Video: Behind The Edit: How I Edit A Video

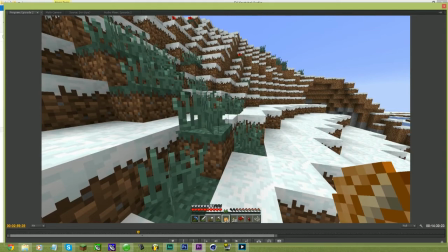[8:23]
So that's a little sequence, what I like to call a sequence in its own, although in Adobe Premiere you would call this here a sequence in itself.
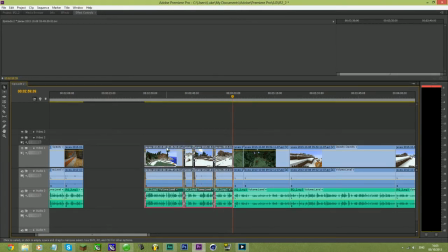[8:31]
But actually I like to call a sequence one of these things, which is a sequence going from the beginning of a conversation to the end.
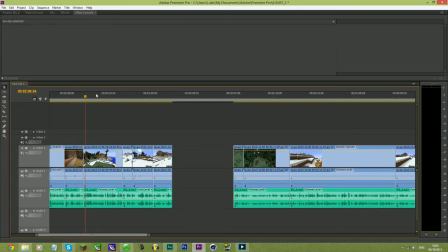[8:39]
So you see here at the beginning, alright, so decide which is in the direction, and that same bit there links into taking a screenshot, moving over, and then this goes into the spider, and the whole spider thing happens. And that's all in one section, or what I like to call sequence. I thought I'd do something random.
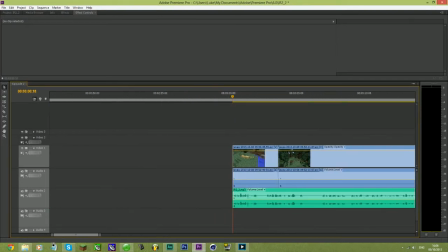[8:57]
When I made the Looney Tunes thing, I thought actually I'll go and do this and do it's not part of the sequence. It was more actually to move the thing on to the next part of the video, and say, right, well, we've done Looney Tunes, now move on.
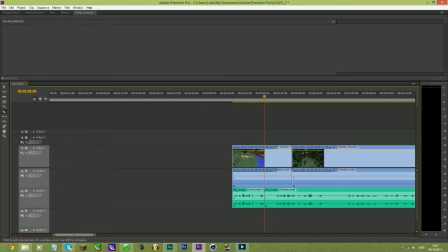[9:12]
So I do go to the effort of doing things in the video, and I'm disconnected from the server, and I actually went and made my own single player world and just found I typed in the seed jungle, hoping I spawned a jungle, but I didn't, so I just thought I'd make do and do it in this biome. It actually looks like I'm at my house on the server, but I wasn't.
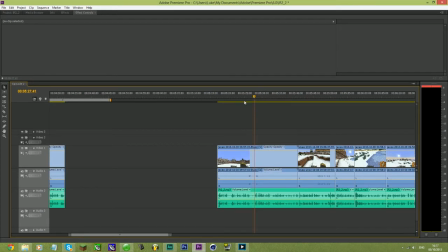[9:25]
Now, the flower sequence here, I want to get rid of, but I have a dilemma. The problem is that then I go on to talk about something I talked about in this sequence for the next 3 sequences, or 4 sequences probably.
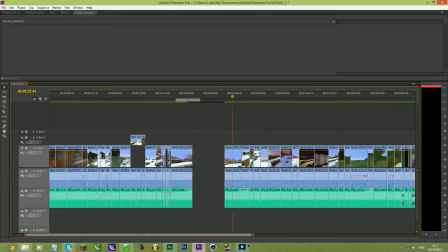[9:37]
In fact, probably the rest of the episode, I talked about it quite a lot.
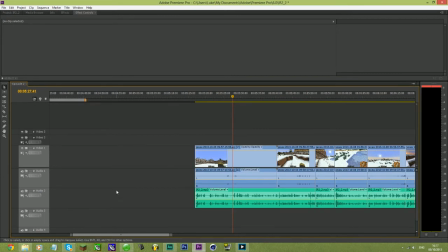[9:40]
So I want to keep it in, but I need to find a way of making it watchable still, so I need to edit it down.
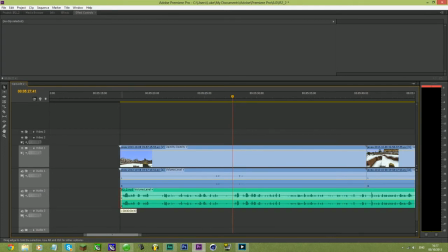[9:46]
So even though it's not a good sequence, I am having to keep it in, but simply because of the sake of in-jokes. So this is why sometimes the setup isn't so great as the outcome. Okay, so there you go, that's the sequence finish at
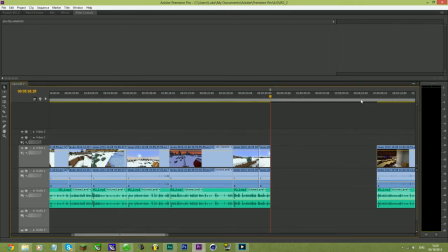[9:59]
5:36, so we'll put a marker there, pressing M, and from there we go back to the Nether portal.
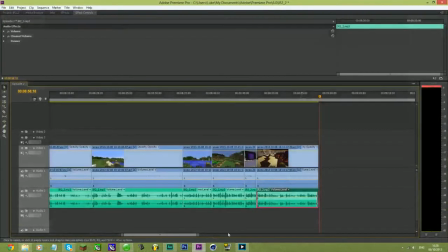[10:04]
Nether hub, sorry, where did I say that wrong? So we're done. Everything is edited, in terms of the cut.
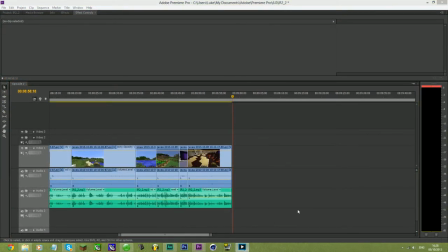[10:11]
The final cut is done. That is for what we've already recorded, because I frequently do this, and I've done this again. I've now had a new idea for something to do, and that is, I need to do that before I put the episode up, and that is to get somebody to see how long it takes them to get into my house, as an intro to the episode. So I'm going to actually record that hopefully later on with somebody. I've no idea who yet.
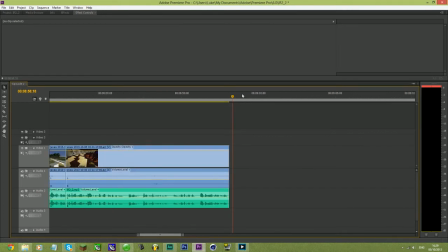[10:29]
I'll ask somebody, probably like Jack or Aaron. We'll see.
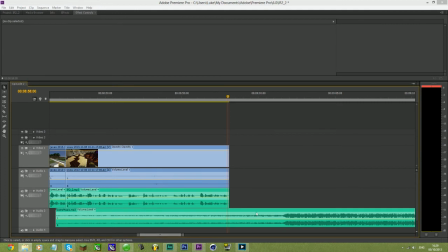[10:32]
What I'm going to do now is I'm going to just show you quickly the rest of the audio stuff, which is the next thing I also need to do is put my outro in.
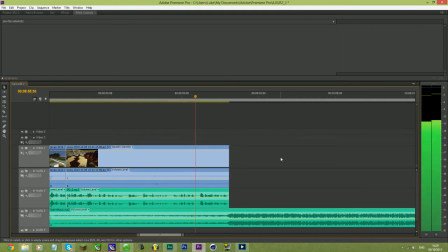[10:39]
Right, let's just show you how it sounds and look, see what's on the beat.
Watching, and I'll see you next time on InfinityRealm.
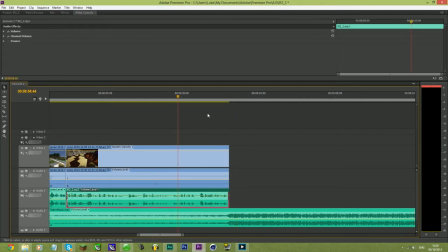[10:46]
That's perfect, that's great, it's on beat. Is it right volume? So, thank you for watching.
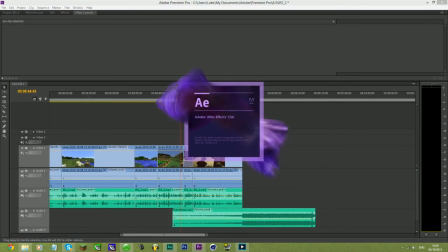[10:51]
Good, we need to check that's good as well. So I would say I'd add my outro in, but I haven't made my outro yet.
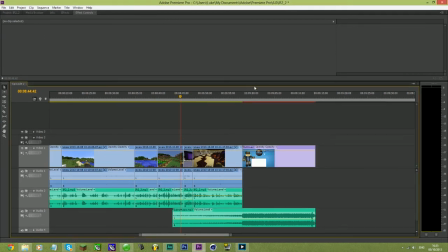[10:57]
Alright, so quickly going to drag my outro in. That's cool, we'll drag it down. There's no animation on it yet, but I might do animation on it in the future, and that does look okay.
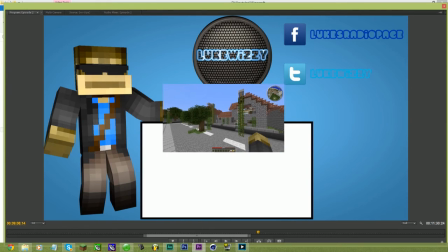[11:06]
Alright, so what I'm doing here is I'm actually making sure that we have a video,
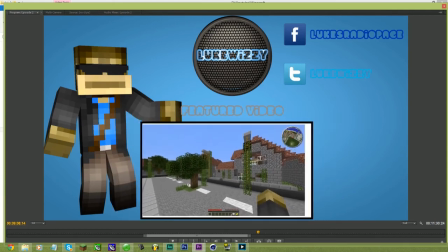[11:11]
a featured video in here, and so this is going to be difficult because I'm going to have, there's music in this video, so I'm going to have to edit the music out and things, but we'll see how it goes. And it's a ball ache to get it in the right place, I'll tell you that for one.
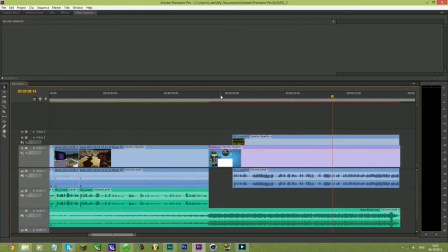[11:21]
This is the best I'm going to get it, I suppose. So, stop over here and make sure that musical sounds okay and it's all in the right place. It's going to go here, obviously, at the beginning. And then what we'll do is, after this point, we'll put a marker here, and then after this point, we're actually just going to fade out the sound, and
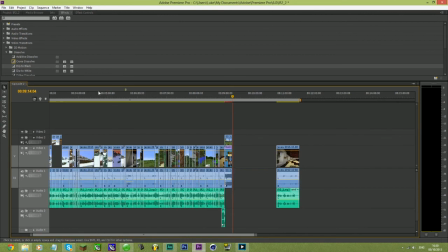[11:41]
that'll be it. Okay, so that's all good. That's everything I'm doing for the video. Then I'm not going to add music into this video because I don't think it needs...
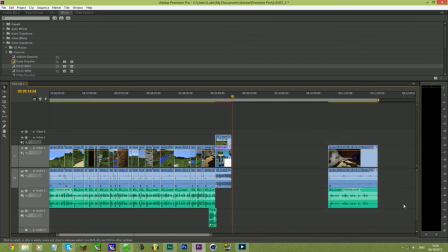[11:48]
Oh no, I haven't done everything. I need to add in this end bit here, but we'll do that later. But that's all I'm going to do on the camera, and now I'm going to make a thumbnail and stuff and dick about with all of that.
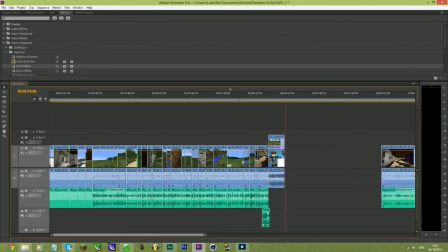[11:58]
But that's essentially how I edit my videos. That's the process I go through, and that's how it looks. So, you know, here's my mostly finished product.
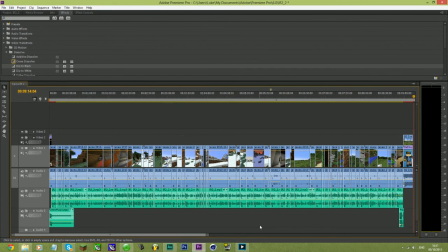[12:08]
Just so you all can see it. There you go. So thanks for watching this behind the scenes video, and maybe there'll be more soon if you want them. I mean, I can do more on when I do a multicam. When I do multicam with Jake and other people as well, then I can show you how I edit those as well.
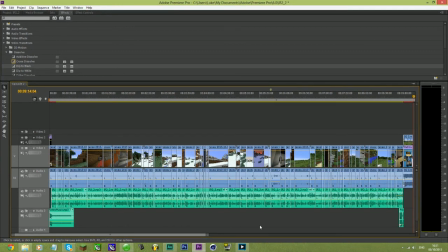[12:23]
And there are different ways I edit different videos with collaborations. I edit completely differently to this, of course. Not in terms of jump cutting, but in terms of style and how I think.